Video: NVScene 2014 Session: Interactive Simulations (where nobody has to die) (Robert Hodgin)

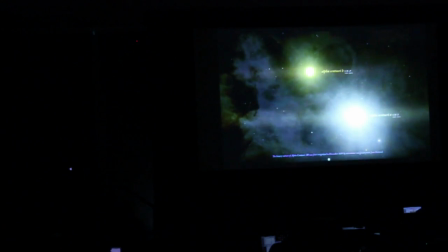989s
A few hundred are close enough that they're being represented as billboarded sprite vectors or sprite images,
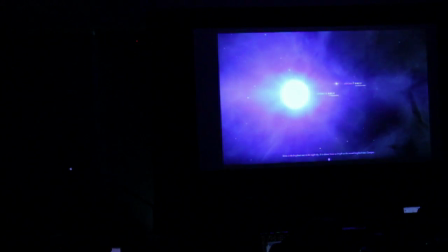998s
and the 48 that you actually travel to are represented by spheres with some nice shader effects and some surface
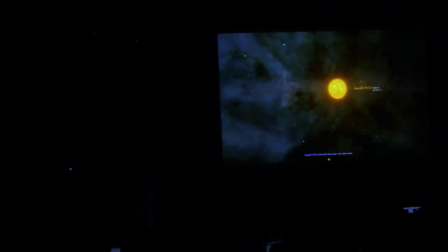1005s
patterns that are reminiscent of what you see with stars.
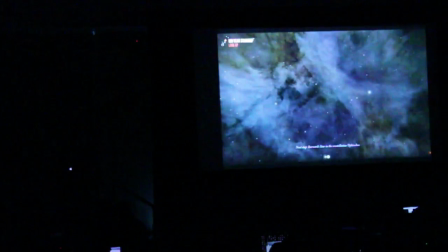1013s
Here's a really short video showing some of the different effects.
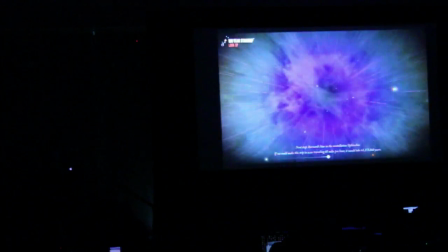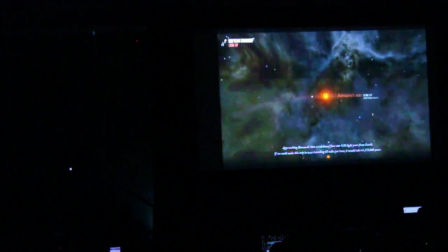1026s
Because this experience was more about the journey than the destination, there's little factoids that appear at the bottom as you're going from one star to another that tell you
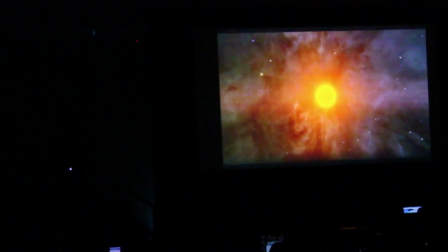1035s
how long it would take if you were traveling at the speed of Voyager or if you were driving 65 miles an hour or how many generations it would take. Unfortunately, it made the task of interstellar travel seem much more impossible,
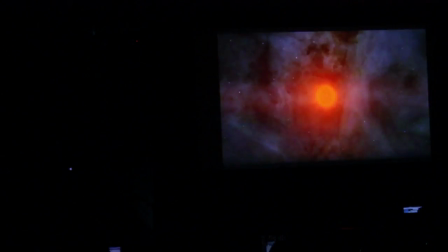1050s
just knowing these little tidbits of information about how many hundreds of generations it would take to get to the nearest star,
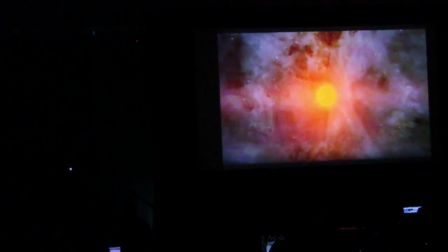1057s
but it was still a fun project to work on.
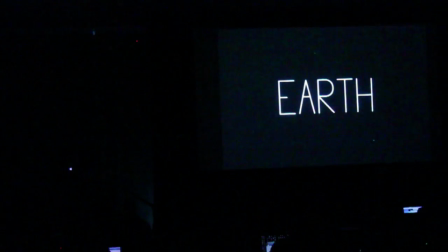1060s
I have been recently working on trying to do a nice-looking blue marble Earth visualization.
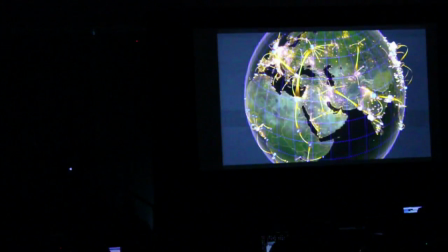1068s
I started doing Earth simulations a while ago because it really makes for a nice background for doing data visualization.
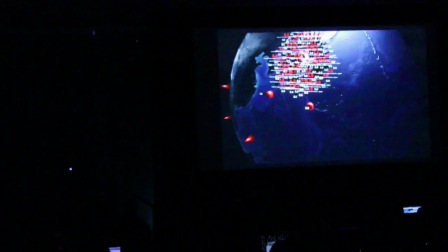1075s
And at the time I was living in San Francisco, so earthquakes were constantly on my mind, and I wanted to make an app that allowed you to see seven days of the most recent earthquakes
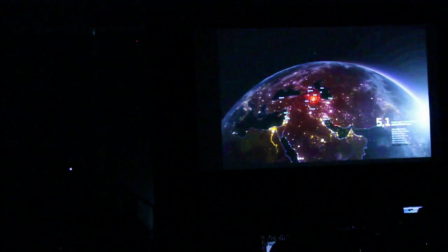1087s
and plot them on the sphere. But I decided to revisit it recently,
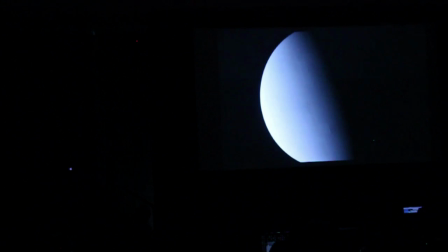1095s
and I just want to just go through the steps real quick for how I was able to achieve a decent-looking Earth simulation. You start with a simple sphere with a directional light source, and you add some terrain details from a height map that you also bring in, and then you wrap the whole thing with a texture of the diffuse color of the Earth, which you can get from the NASA Visible Earth website at really high reses. I think I'm using 16K by 8K for all the textures for this sim. You also want a mask layer because you want the ocean to reflect light differently than the land does, so you can see that the ocean has a bit more of a specular highlight to it. So you want city lights on the night side. It's not the greatest slide for that because most of the night side is not visible, but download a city lights texture. Next up, you want to wrap it with clouds. So I went ahead and subtracted the cloud brightness from the diffuse layer to sort of imply shadows. It's not a necessary step. The result is really subtle, and it's only noticeable if you get in fairly close to the Earth's surface, but since I already had the texture and it's one extra texture lookup, I figured why not?
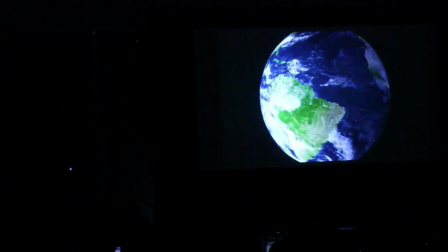1169s
And then you place the cloud layer on top, but you, in this case, I'm using just a slightly larger sphere than the Earth sphere, so as you do get closer to the planet, you can see the separation between the clouds and the land.
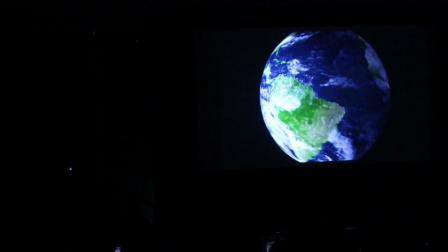1183s
So with the last version, which was showing that earthquake data earlier, I didn't know how to do atmospheric scattering, and so I decided to fake it, and it was pretty convoluted. It involved some weird lighting tricks and a gradient lookup table, and it was hard to control. If I wanted the Earth's radius to be much larger, then suddenly my solution would need to be reworked.
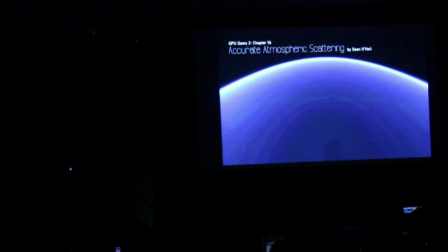1209s
But then I found this GPU GEMS chapter on atmospheric scattering by Sean O'Neill,
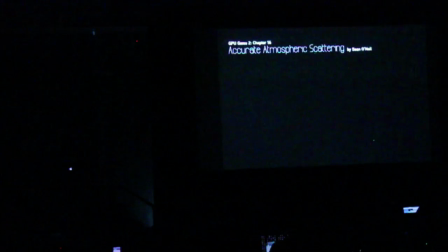1214s
and I was really impressed with how real it looked. It was such a simple shader, too.
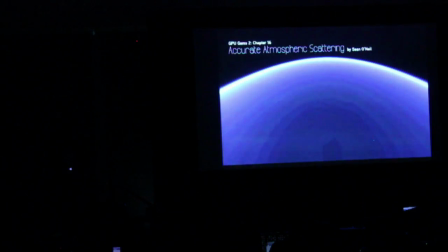1220s
There's not much to it, but it was sort of brilliantly done. I think it's over 10 years old as well.
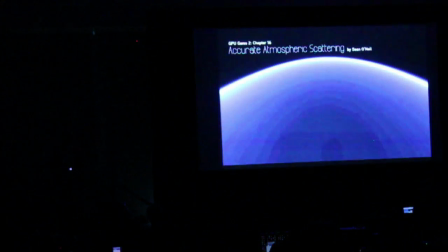1225s
And so I sort of poked around at the code that he included and looked at some implementations that are done in WebGL and was able to add it to my simulation.